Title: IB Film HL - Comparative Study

Neorealism was an answer by Italian filmmakers to years of oppression in white telephoto films, telling stories not prevalent to the lives of the people.
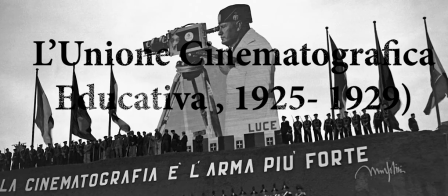[0:16]
Before World War II, the film industry was strictly controlled by the Italian government, overseeing all cinematic operations in Italy.
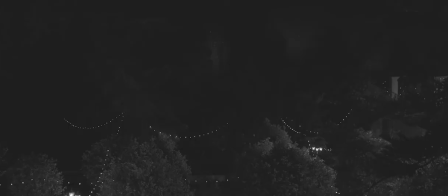[0:22]
Its main goal was to promote the making of educational films and documentaries to raise awareness of the link between film and politics.
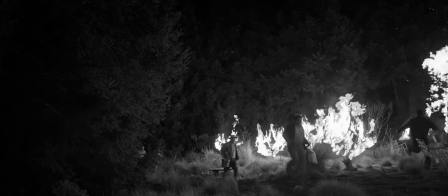[0:28]
After the war, however, with destroyed environments and limited resources,
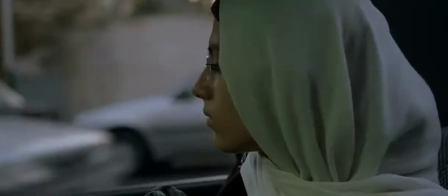[0:31]
filmmakers had to change their style and began relying on filmmaking techniques which became the conventions of neorealism, which modern filmmakers implement due to their effect on the representation of reality.
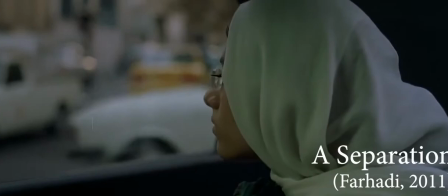[0:40]
The focus of the studies of two such films have been molded by the Italian neorealism movement, A Separation by Farhadi and Roma by Cuarón,
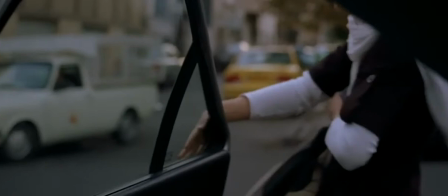[0:47]
comparing the depictions of family dynamics in neorealist films through the technical aspects and film theories reflected in them.
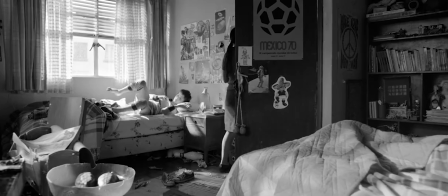[0:53]
Both Farhadi's A Separation and Roma by Cuarón can be classified as films of counter-cinema due to them conveying everyday lives instead of the unrealistic stories in the films of Hollywood.
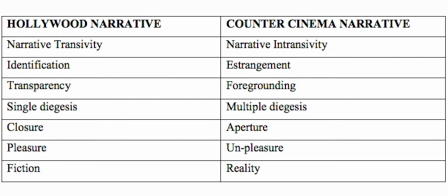[1:02]
Counter-cinema, proposed by Claire Johnson, states that the narratives include characteristics which include foregrounding, requiring audiences to perceive and comprehend a movie actively, unpleasure, which aims to change spectators, and betraying the reality of cultural expectations.
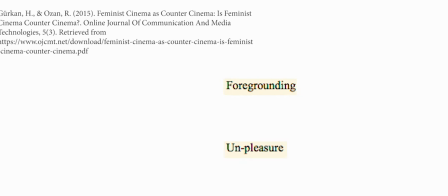[1:14]
This is done throughout A Separation in Roma, which I will look at further in the study.
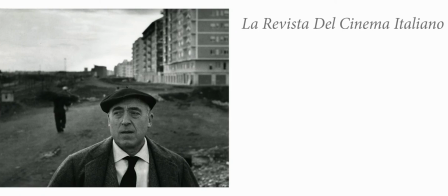[1:17]
Italian screenwriter Cesare Zavattini states that due to this causing of an unconscious mistrust in reality,
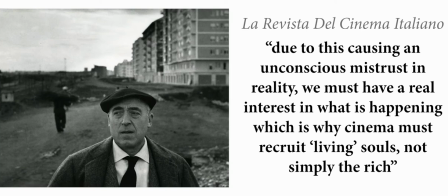[1:23]
we must have a real interest in what is happening, which is why cinema must recruit living souls, not simply the rich.
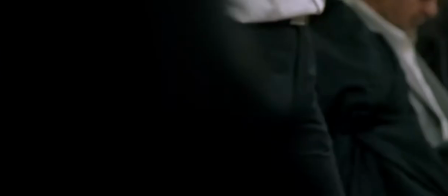[1:29]
This concept has influenced Iranian cinema by the techniques of Italian neorealism due to the similar nature of their stories.
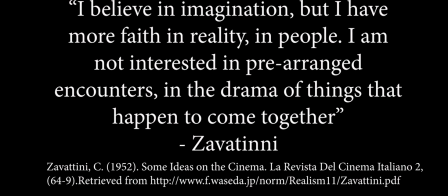[1:35]
The origins of neorealism stem from a Marxist background. It was Cesare Zavattini who said, "I believe in imagination, but I have more faith in reality, in people.
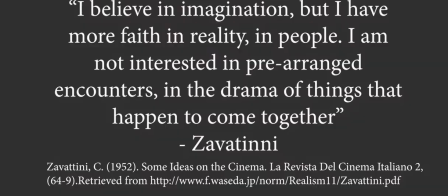[1:43]
I am not interested in prearranged encounters, in the drama of things that happen to come together, influencing the narrative of his films."
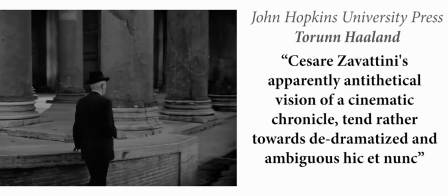[1:49]
Torin Holland from the Johns Hopkins University Press states that Cesare Zavattini's apparently antithetical vision of
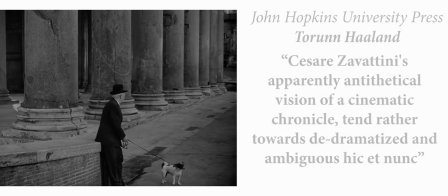[1:56]
a cinematic chronicle tends rather towards de-dramatized and ambiguous hit and new, which is Latin for here and now,
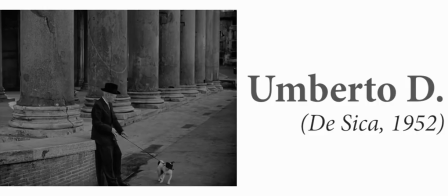[2:02]
which is prominent in his screenplay of Umberto D. He believes that Zavattini utilizes Marxist teachings and rooted them to film through neorealism.
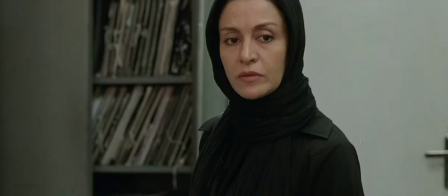[2:11]
Neorealist films tend to be about political clashes and class struggles due to their socialist origin.
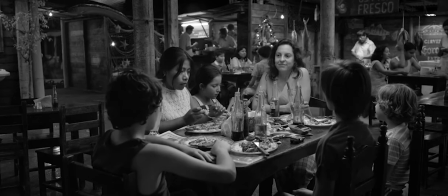[2:15]
The representation of family dynamics lends itself to neorealism, as families tend to be a large part of an individual's life, allowing neorealism to expose the lives of the characters through their interactions.
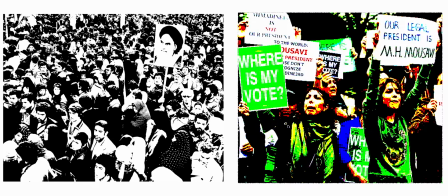[2:25]
Asghar Farhadi grew up in the wake of the 1979 Islamic Revolution led by Islamic organizations and student movements,
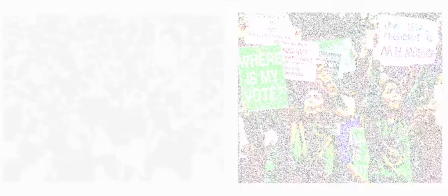[2:31]
later influencing the Green Movement of 2009, which was a political movement often portrayed in the mise-en-scene of A Separation.
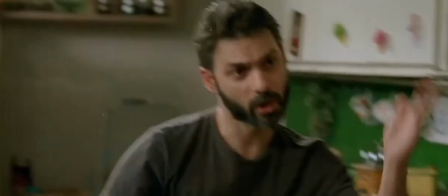[2:38]
The color green is present throughout the film, most notably in the kitchen, a setting often used in film to portray feminine oppression.
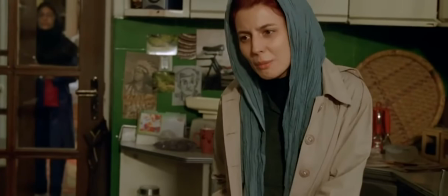[2:43]
However, in A Separation, the women lash back and fight expectations such as Simin standing up for her progressive ideologies, or Termeh teaching her father how to use the washing machine.
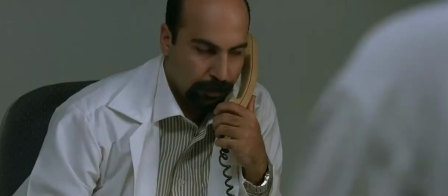[2:52]
The conservative ideologies are shown through the use of white, a color associated with the state, the father, and the little girl.
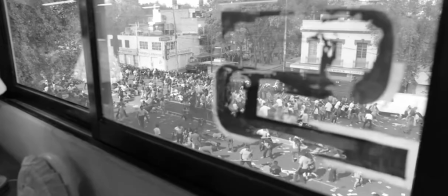[2:58]
Similarly, Alfonso Cuarón grew up during the Dirty War, which was driven by the class and racial division.
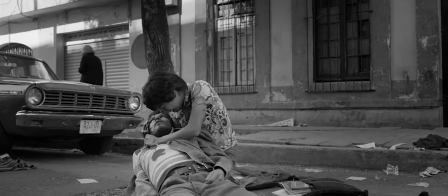[3:04]
Cuarón was a child when student movements who rose up against the government were massacred, an event that was loosely portrayed in Roma.
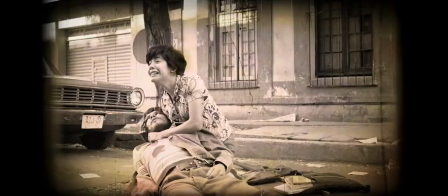[3:10]
Cuarón didn't want a film that looks vintage, that looks old.
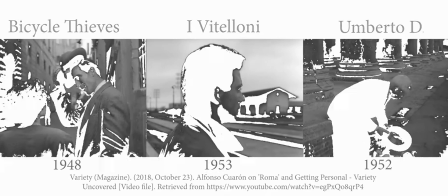[3:13]
He wanted to do a modern film that looks into the past, which is why he opted for a black and white scheme, a common neorealist convention.
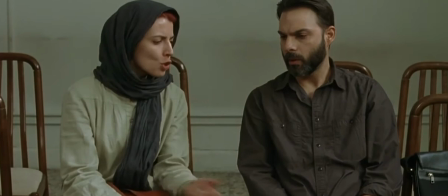[3:20]
Through the composition of shots, there is a sense of division between the state and its people, with the camera looking down upon them as a point of view shot.
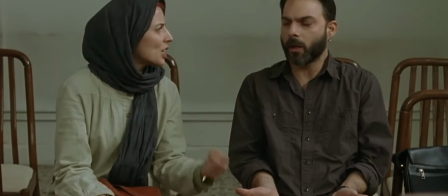[3:26]
Simon and another, while placed next to each other, are shown to be detached, a reflection upon the conflicting viewpoints looking up at the state, who is established as the authoritative figure.
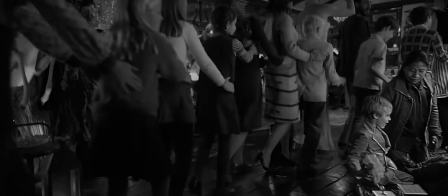[3:35]
This sense of detachment is prevalent in Roma, with Cleo lurking amongst the family.
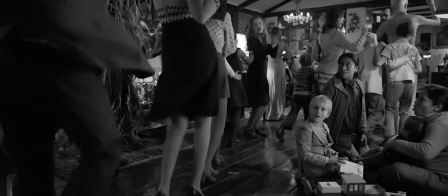[3:38]
It can be derived from the visit to Cleo's village as she is of lower class background, and due to the power structures determined by the hegemony of society,
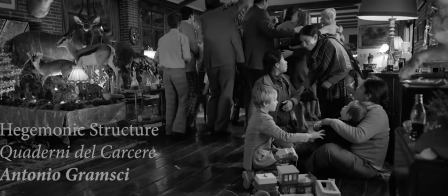[3:45]
a theory stated by Italian philosopher Antonio Gramsci in Cademia del Carte,
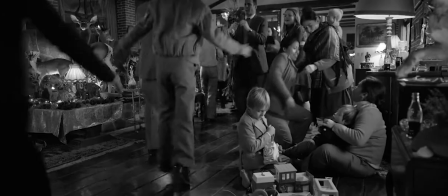[3:49]
she will never fit in as she is regarded as an outsider looking down upon by the hierarchy of the family, which is the father.
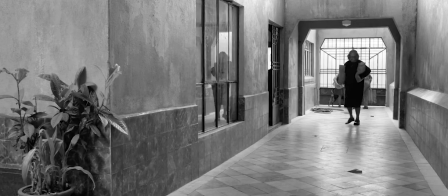[3:55]
The characters in Roma are personas of ideology set in society, with those in higher class,
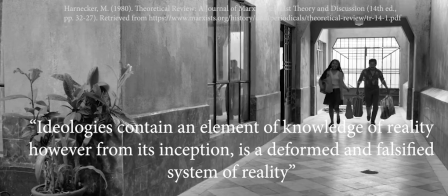[4:00]
age, and male regarded as authoritative figures, seen through the dominant character blocking.
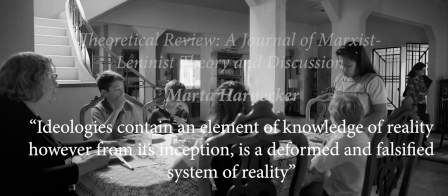[4:04]
This is because ideologies contain an element of knowledge of reality, however, from its inception, is a deformed and falsified system of reality, according to Marta Harnecker.